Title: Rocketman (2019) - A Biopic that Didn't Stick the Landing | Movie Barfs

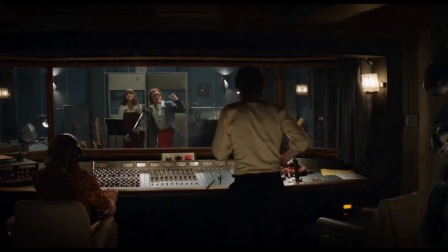0:00 Hello movie Barfs, and welcome back to the channel. It's never easy to make a good biopic.
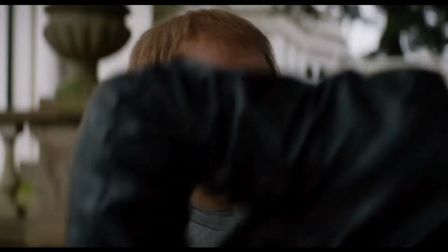0:05 You're pretty much trying to condense decades of a person's life into a 3-act structure,
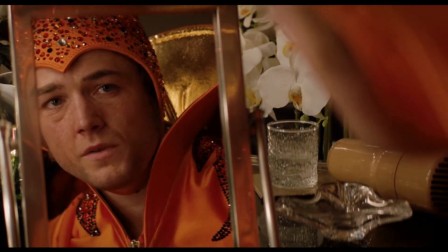0:10 and oftentimes you need to make creative departures from the truth to make it more interesting.
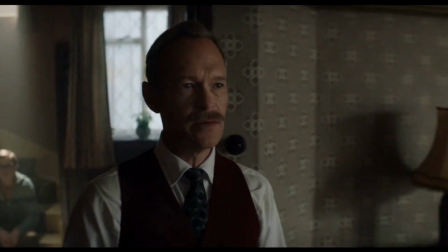0:16 Show the real thing, and some may get bored. Stray off too far from the truth, and you piss off some hardcore fans.
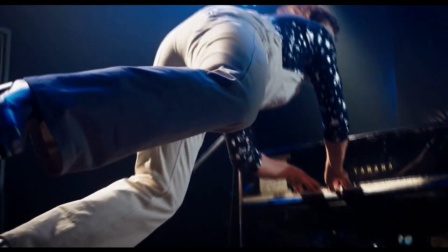0:24 Rocketman is a biopic that tells the story of Sir Elton John's childhood and rise to stardom, with all the struggles he faced behind all the glamour.
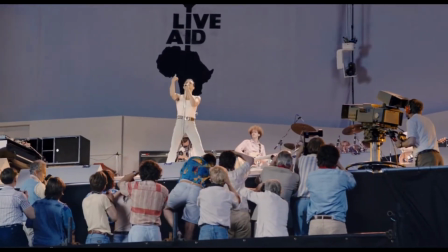0:32 With the success of Bohemian Rhapsody the year before, it's not surprising that another music star biopic was in the pipeline.
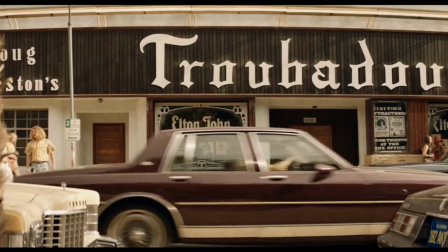0:39 Although it showed some promise, it wasn't too well received by audiences.
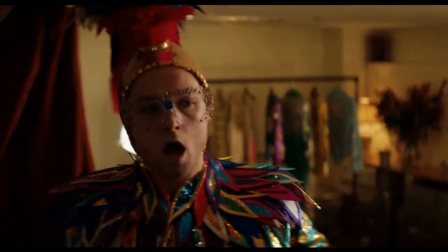0:44 Let's take a look at why, but before that, here's your spoiler warning.
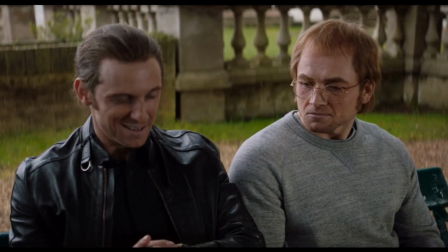0:49 The main gripe with the film, and the one that surprised me when I watched it, was that it was more of a musical than a drama.
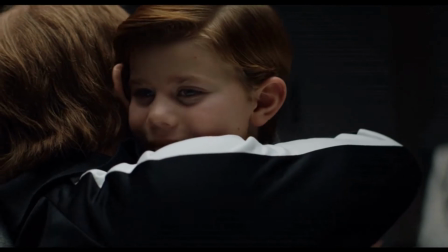0:56 Characters break out into song spontaneously, and I don't know if that was the best approach.
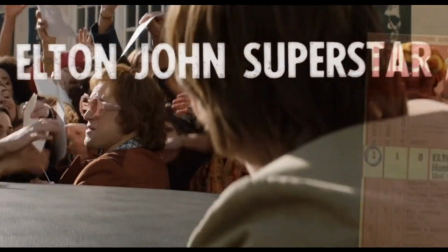1:01 It felt out of place, and in many cases, it detracts from the emotional intensity of the scene.
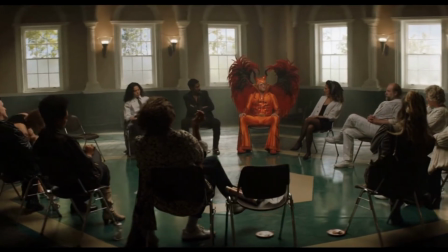1:08 Young Elton John is having an emotional conflict with his parents.
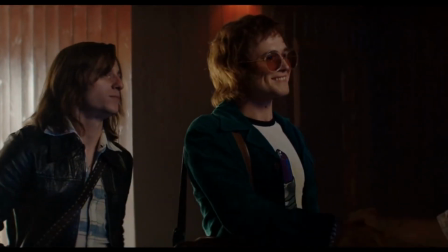1:11 The tone of the scene feels sad, but suddenly he starts singing.
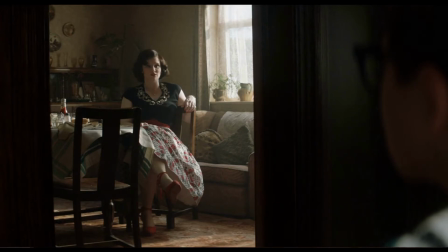1:17 And not only him, his parents and everyone in the vicinity also breaks out of tune.
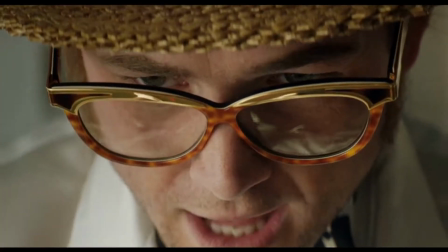1:23 Later on, at his lowest point, Elton goes on a drug overdose, but suddenly it becomes an underwater singing sequence of Rocketman.
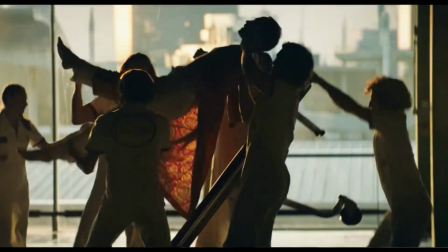1:32 When he's in the hospital, he gets lifted up like a rock star being worshipped while being transferred from his stretcher.
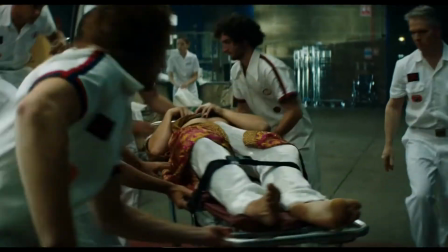1:38 He's supposed to be unconscious and fighting for his life, so when he starts singing, the drama feels less real,
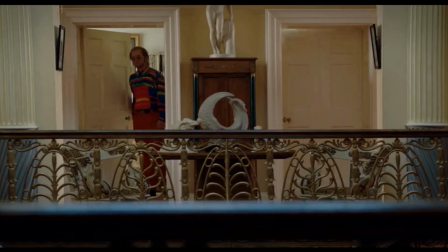1:46 and it really takes you out of the movie. This is a problem as it contradicts the emotional direction we've been heading.
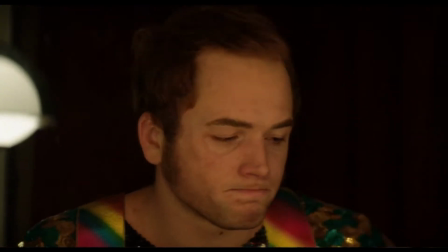1:52 We've been following Elton down his downward spiral of addiction and depression,
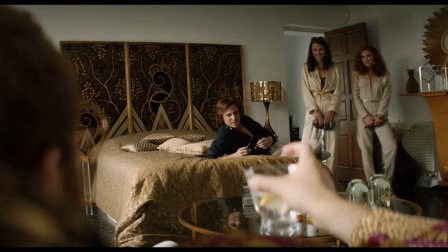1:57 and suddenly the tone changes to that of a light and uplifting feel
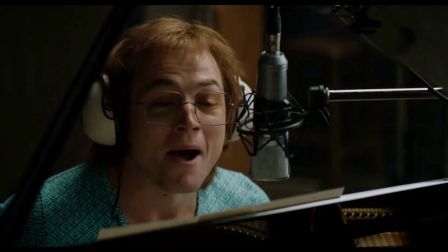2:02 for what is supposed to be the darkest and most devastating point of his life.
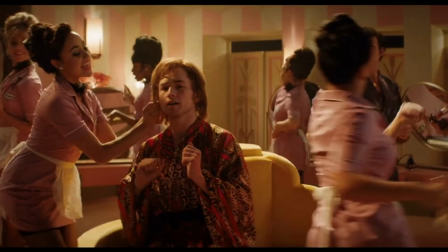2:07 The sudden musical breakouts really fizzle out any emotional payoff that the dialogue was leading up to,
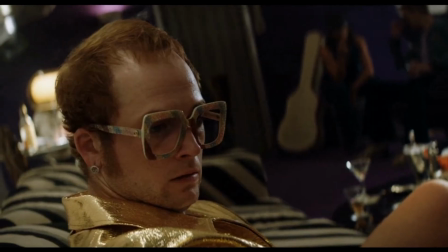2:14 and honestly, I feel like it handicapped the movie. And not to mention, there were just too many songs.
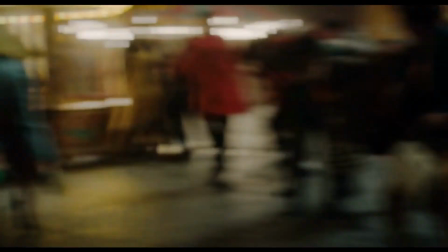2:22 I actually lost count by the midway point, and it seemed like the filmmakers were trying to cram in as many as possible.
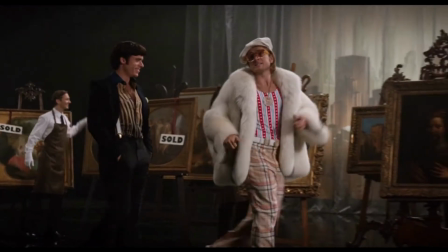2:29 As the audience, we're not here to listen to Elton's songs.
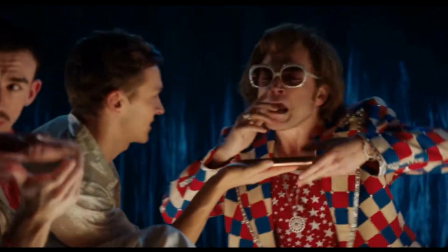2:33 His concerts and tracks are all available on YouTube, plus the ones in the movie are just knockoff renditions of the original anyway.
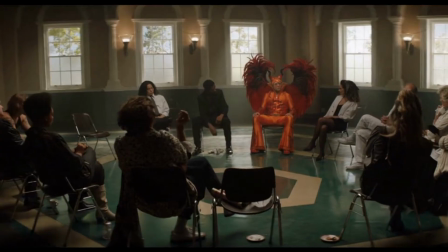2:42 We're here to see the dramatic moments of one of the greatest music artists played out on the big screen,
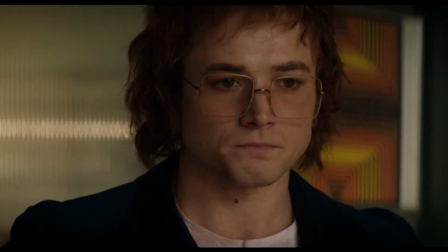2:48 for us to take a peek into the highlight reel of his life.
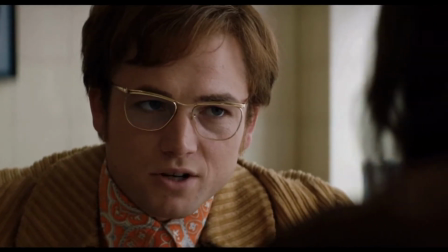2:52 Of course, given that music is such a key component of Elton's life, you would have to show a few of them for narrative purposes,
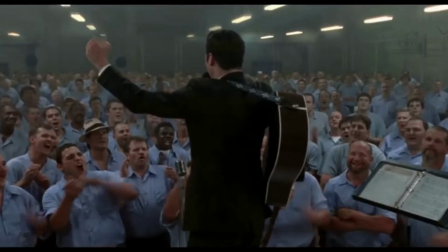2:59 just like in Walk the Line and Bohemian Rhapsody, biopics of Johnny Cash and Freddie Mercury.
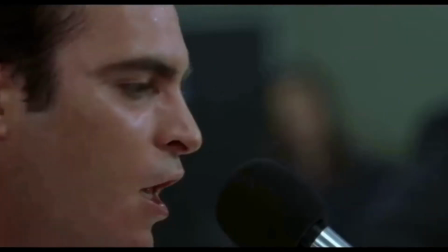3:05 But the music was used to help further the plot in those cases, not just being played for the sake of giving the audience a musical number.
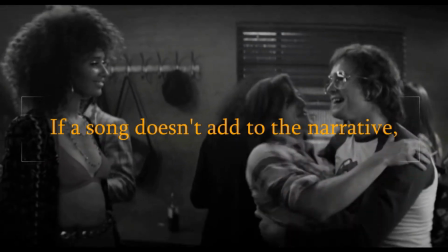3:13 I've heard it said that if a song or musical sequence doesn't add to the narrative, then it serves no real purpose and can be cut out.
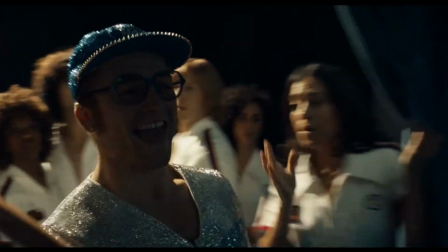3:21 Take a look at some of the Disney films, for example. Those songs work because they help drive the narrative and add depth to the character.
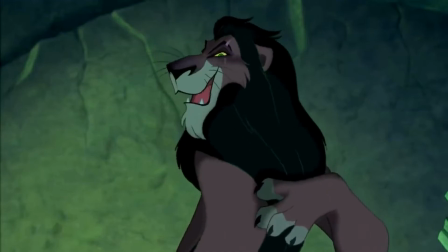3:29 With Be Prepared, the song advances the plot by letting the audience know of Scar's plan to overthrow Mufasa with the hyenas.
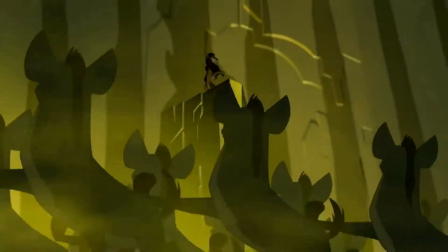3:37 With Part of Your World,
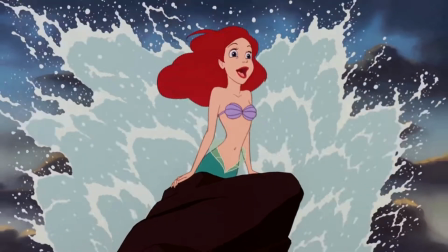3:39 it's used to hammer home to the audience that Ariel is dissatisfied with life under the sea and wants to explore the world above.
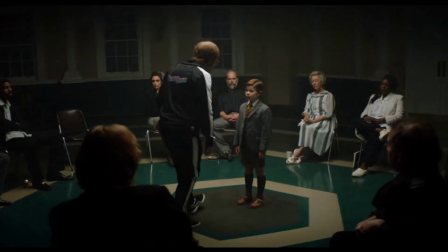3:47 In this film, you could cut most of the songs out without doing any damage to the plot.
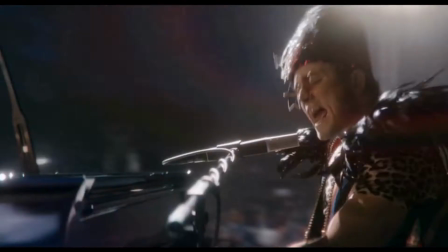3:52 And if that's the case, then you have a clear indicator that those songs are not worth including in the movie.
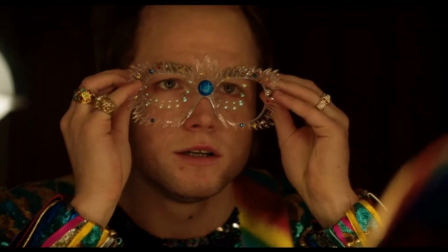3:59 It also didn't help that some of the songs went in a bizarre direction.